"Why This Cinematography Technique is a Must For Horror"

A genre convention refers to specific elements,
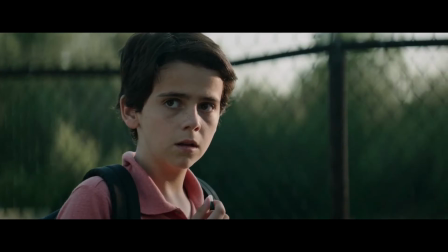0:10 characteristics, and techniques that are commonly accepted and expected within a particular type of artistic work. These conventions are the criteria that audiences use to identify a work belonging to a particular genre.
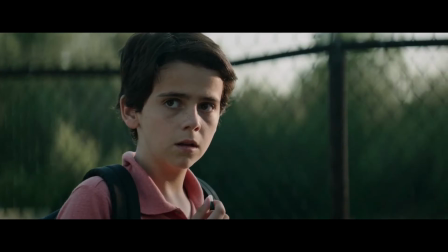0:23 Horror is rife with them. Music, color, character archetypes, sound effects, locations, and more. If a protagonist enters an old abandoned house and the music starts to swell, the genre convention signals that something is about to happen, which heightens the tension and puts the audience on the edge of their seats.
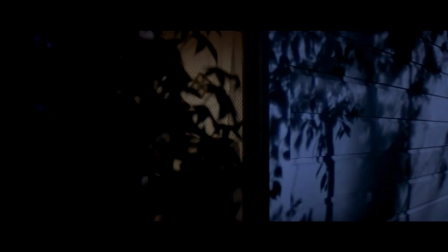0:43 There are also numerous camera angles used in horror to instill fear,
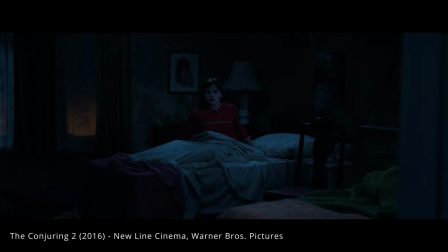0:47 like the voyeuristic POV shot that lets the audience know that the victim is close to the killer, or perhaps the killer is close to the victim. But one of the more subtle techniques, which can be easily replicated at home, is the POV push-in.
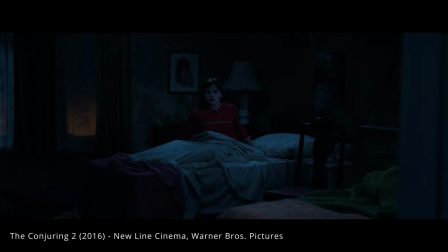1:01 It's a staple in the horror genre. It involves cutting between a character and their point of view, which is usually focused on approaching danger.
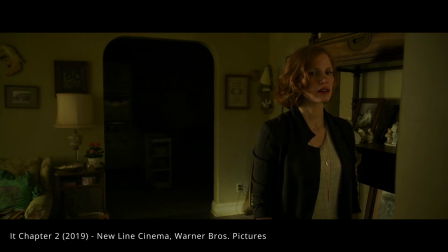1:09 This technique is effective because we slowly track forwards both the looming threat and the character, and by doing this, two things happen thematically.
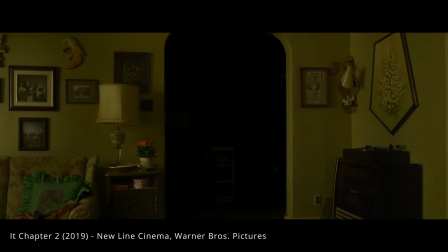1:18 Moving the camera forward mimics the sensation of a character, or the viewer, moving closer to the threat.
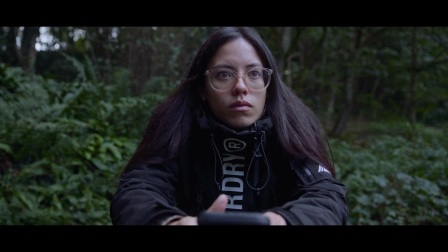1:25 We know whatever lurks in the shadow is likely dangerous. In the second shot, as we move towards the character, the composition starts to isolate them, suggesting that they are trapped. This brings us into the character's personal space and making the danger feel more immediate. For no-budget filmmakers, this is a simple technique to employ without splurging on locations and costumes.
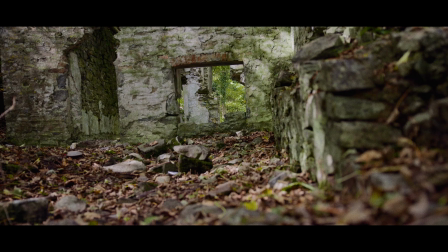1:47 Here's how. So let's have a look at this example. We're going to have a character in broad daylight walking through the forest when she hears a sound from an abandoned ruin. Without the slider, it looks something like this.
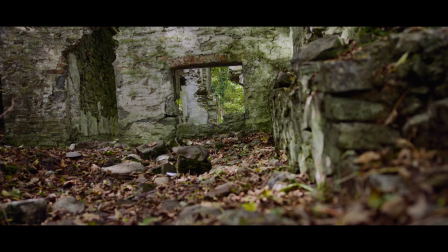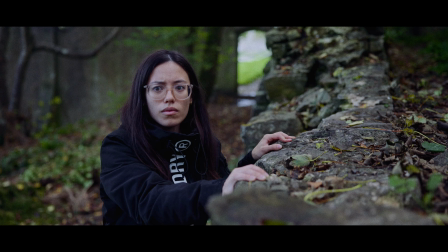It's fine, it's okay, but we can increase the tension with a slider. So you are going to need something like this. This is a slider, or you can use a dolly if you have one available.
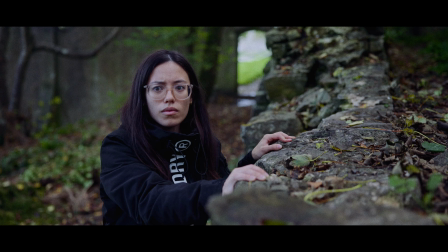2:31 I wouldn't necessarily recommend in using a gimbal because I think the sway that is associated with the gimbal might be off-putting for the employment of this technique. However, what you can also do is zoom in either with the lens or digitally, and we'll have a look at that a little later. But let's have a look at the difference when using a slider.
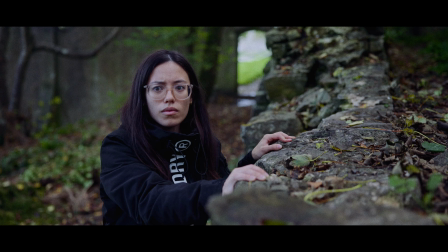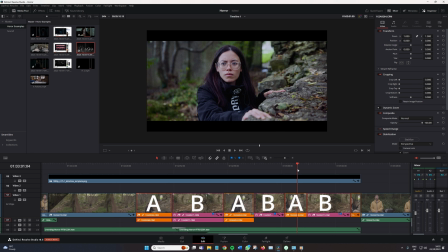3:12 So as you can see, there is a lot more tension into the scene. And this is because, as earlier noted, we're moving towards the threat, and then we're isolating the character in the frame and bringing the threat closer to her. So there is usually an edit sequence accompanied with this technique. So let's go home and have a look at that.
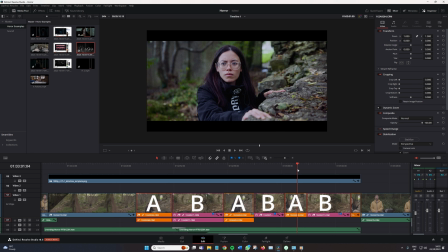3:32 Your edit sequence should start with your character reacting to something off screen. We will call this shot A, and this should be in a static position. Then capture their POV, shot B, from a static frame that transitions into a slow track forward.
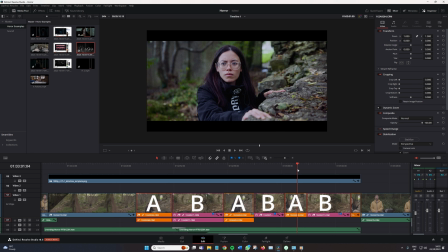3:48 When cutting back to shot A, it should already be in motion towards the character. And you must ensure that this shot is already moving to maintain fluidity from shot B. Switching back to shot B should bring the viewer closer to the implied danger.
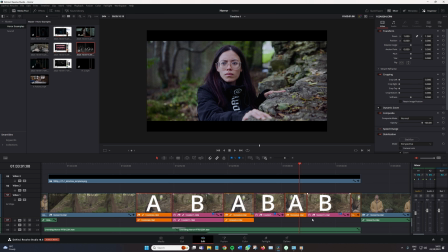4:03 It's up to you how often to cut between these two shots, but remember, less can be more. It's crucial to ensure that there is a payoff at the end of this sequence, since the audience expects a culmination.